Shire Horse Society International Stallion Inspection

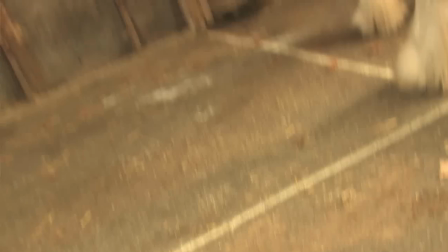260s
If the video image on the DVD is unsteady and wobbling about the inspection team are unlikely to be able to clearly see what they need of the horse.
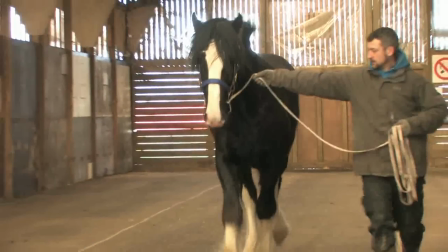270s
Therefore you need to achieve a good steady view of the stallion throughout the video with every shot in focus.
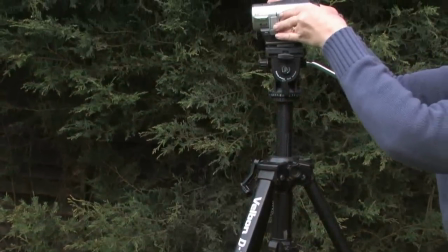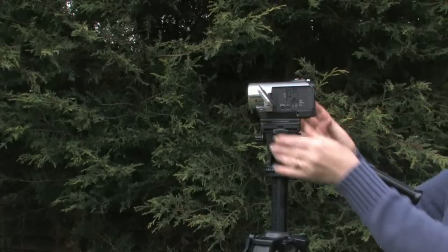281s
The best way to achieve this is by using a tripod or support to steady the video camera.
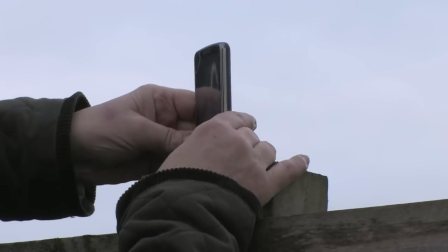291s
It is not recommended but if you are filming with a camera phone then use a rest to hold the phone on or against.
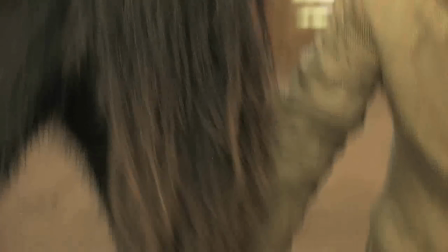303s
The inspection team will need to see the horse in detail therefore close-up shots will be required of all the stallions major features.
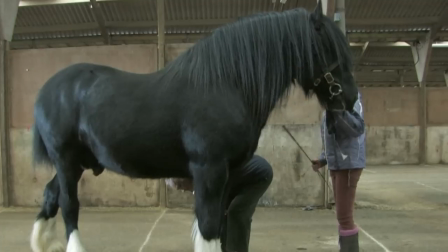312s
For example, a good front and side-on shot of the horse's head,
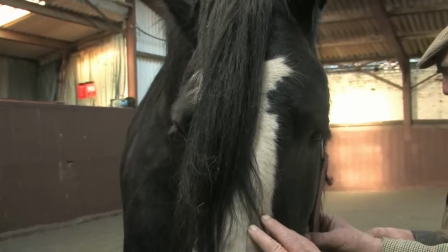319s
with the front shot clearly showing the eyes.
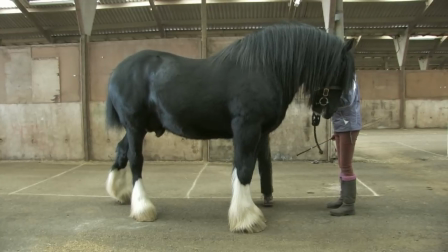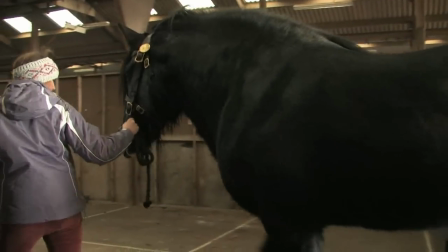329s
The relative height and general appearance of the stallion should be shown by good steady shots of the horse from all angles.
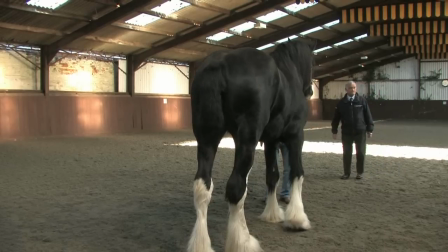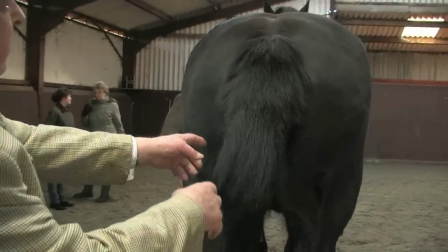341s
From the rear, take a shot square onto the horse and lift the tail to provide a good view of the hind quarters.
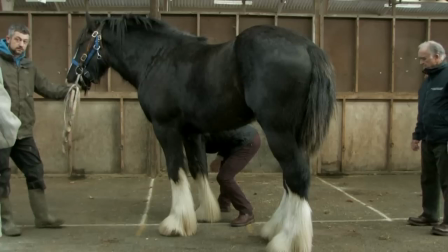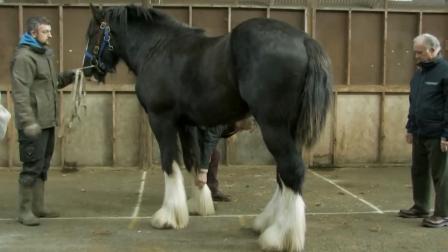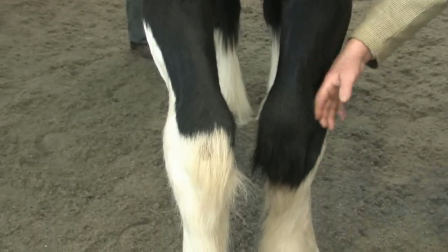359s
All four legs need to be shown in turn. A close-up shot with a hand running down each leg helps to highlight the formation of the muscles and bone structure.
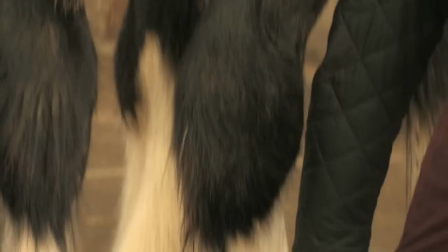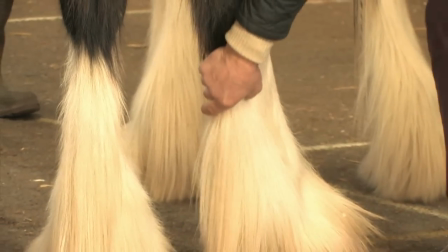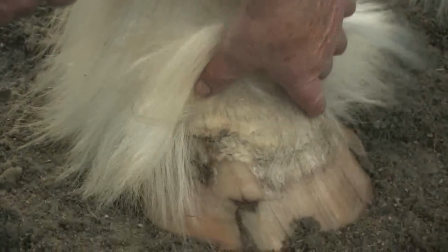381s
At the feet, lift the feathers so that the size and formation of the foot can be clearly seen.
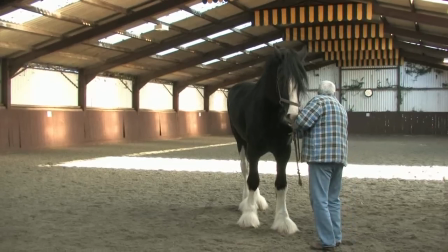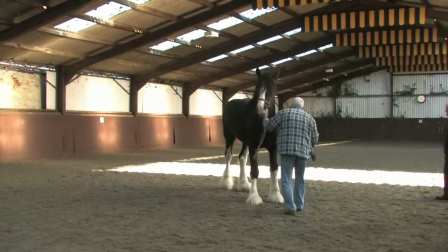393s
You will need to put the horse through the same movements on your DVD that will be required at an inspection.
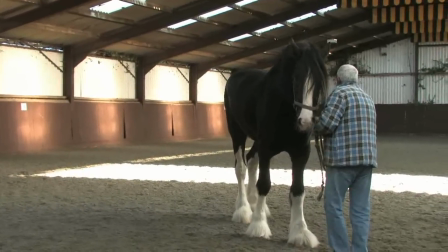400s
Therefore, show the stallion moving backwards then
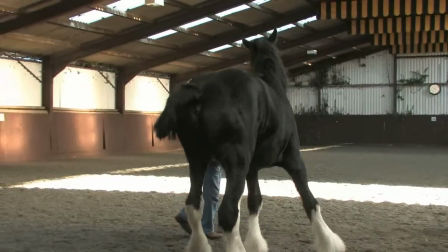405s
forwards a few strides and then turning a tight circle in both directions.
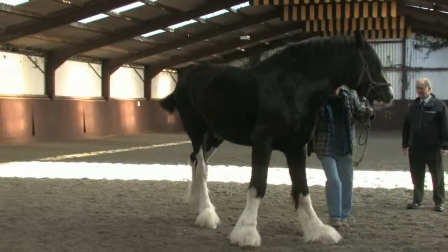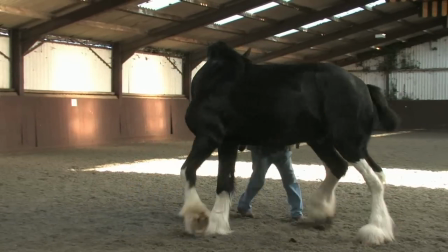420s
Frame this with the camera so that the whole horse can be clearly seen throughout the turning movement.
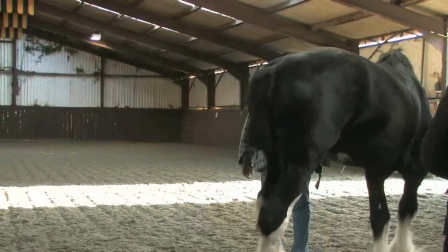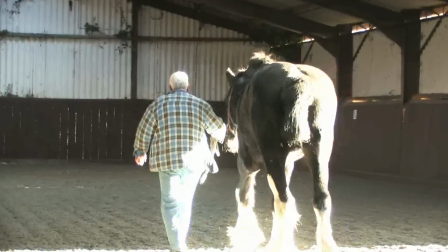434s
The inspectors would want to see the horse walking and trotting towards and away from them.
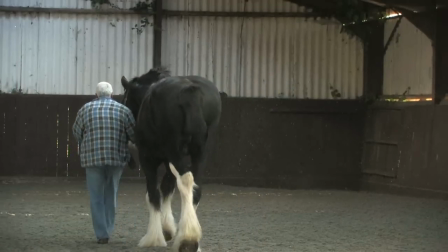440s
Therefore to show this, ensure the camera view is square head-on and tail-on to the horse for at least two walking and trotting movements.
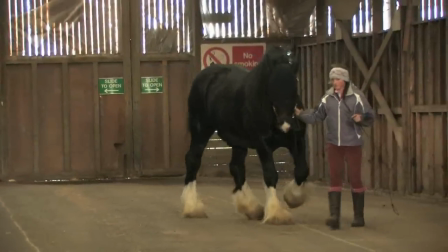448s
Three is preferable. For these, the horse should be framed so that it can be seen from head to hooves.
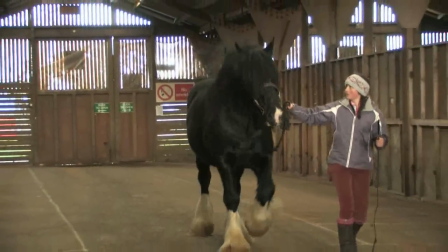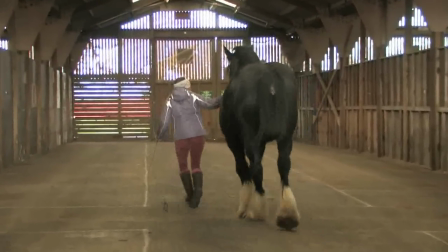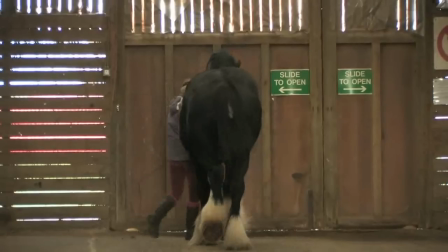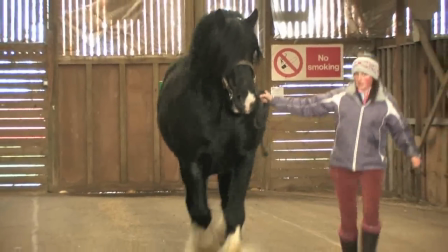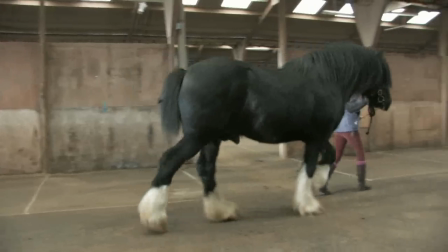494s
Also film at least two passes with the camera set for a full side view of the horse's movement.
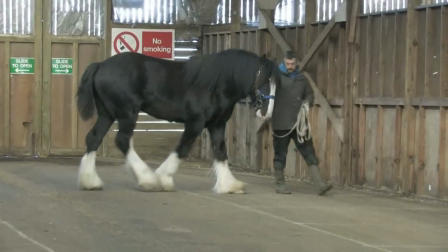509s
As for an actual inspection, when filming the walking and trotting sequence, Do not allow the horse to move too far away from the camera.
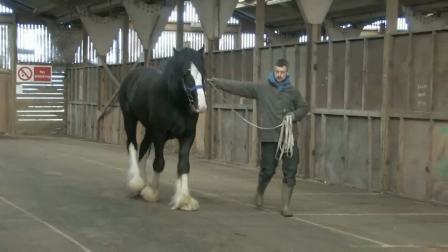517s
About 20 metres or so is enough. Otherwise, the detail of the horse's movements will not be seen.
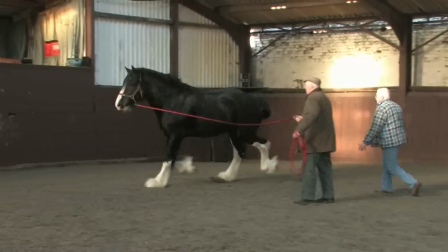526s
For the lunging sequence, again, what is shown on the video must replicate what an inspection team would ask for.
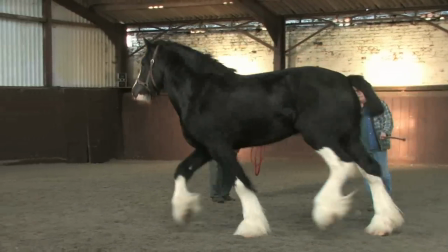534s
The horse should be seen clearly moving around the handler in both directions, framed so that the detail of the stallion's movement can be clearly seen.
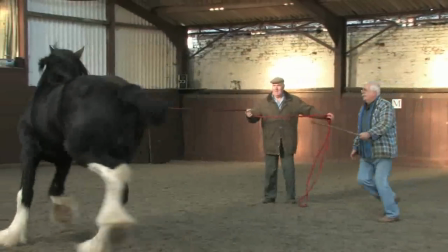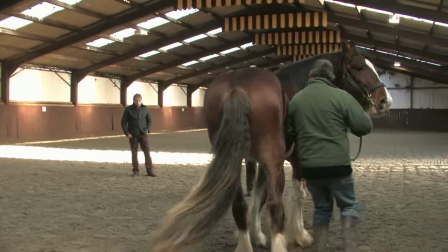551s
If a clear image of the stallion showing good detail is to be seen then the light available needs to be considered.
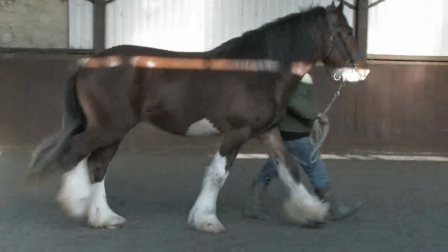558s
A good steady light is better than a constantly changing light level. Filming outside will usually provide this.
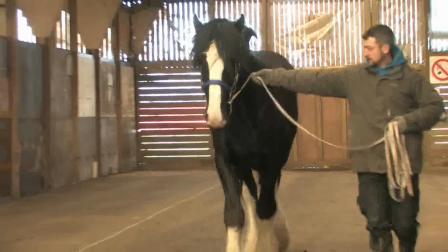569s
If filming inside ensure that sufficient light is available.
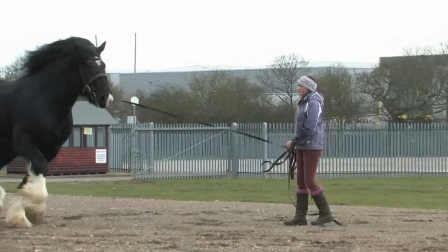578s
In summary then to provide a video content onto a DVD that will enable a proper evaluation of your stallion, remember the following.
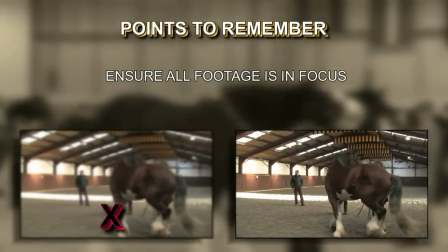587s
Ensure shots are use a tripod or rest to produce a shake-free recording.
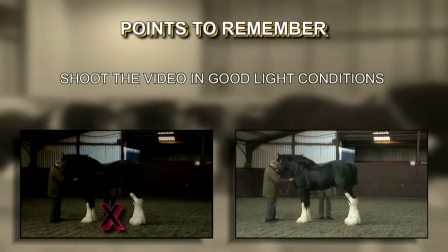595s
Ensure that the light level is good and constant.
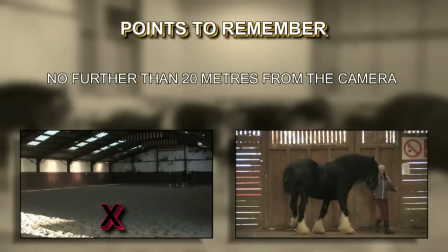598s
During the walking and trotting sequences keep the distance to no more than 20 meters or so from the camera.
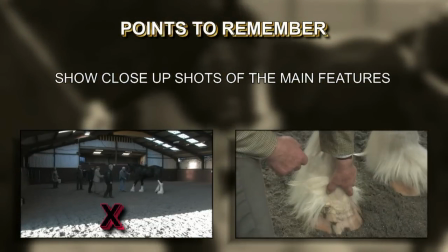606s
Provide close-up shots of the major features of the stallion. Ensure that all the standard elements of an inspection are seen on your DVD.
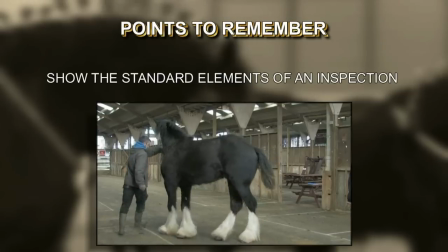615s
Pushing forwards and back, turning, walking,
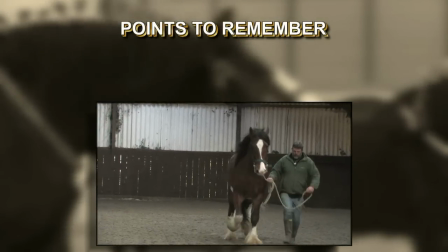624s
trotting and lunging.
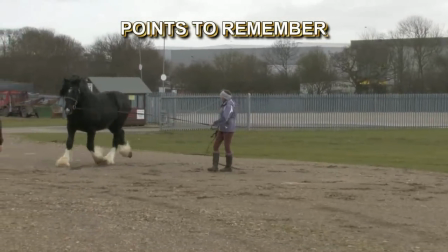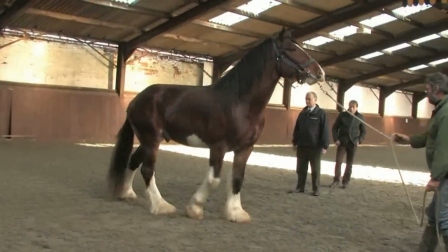631s
For your stallion to pass an inspection from a viewing of the DVD that you supply it must show all
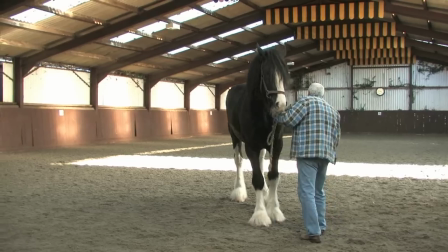637s
of the relevant elements in detail and with an on-screen image that he's stable and easy to view.
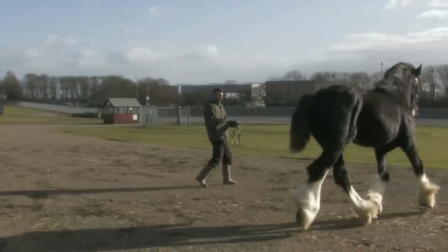645s
Now, we don't expect a Steven Spielberg production, but don't let your stallion down by not giving him the best possible portrayal.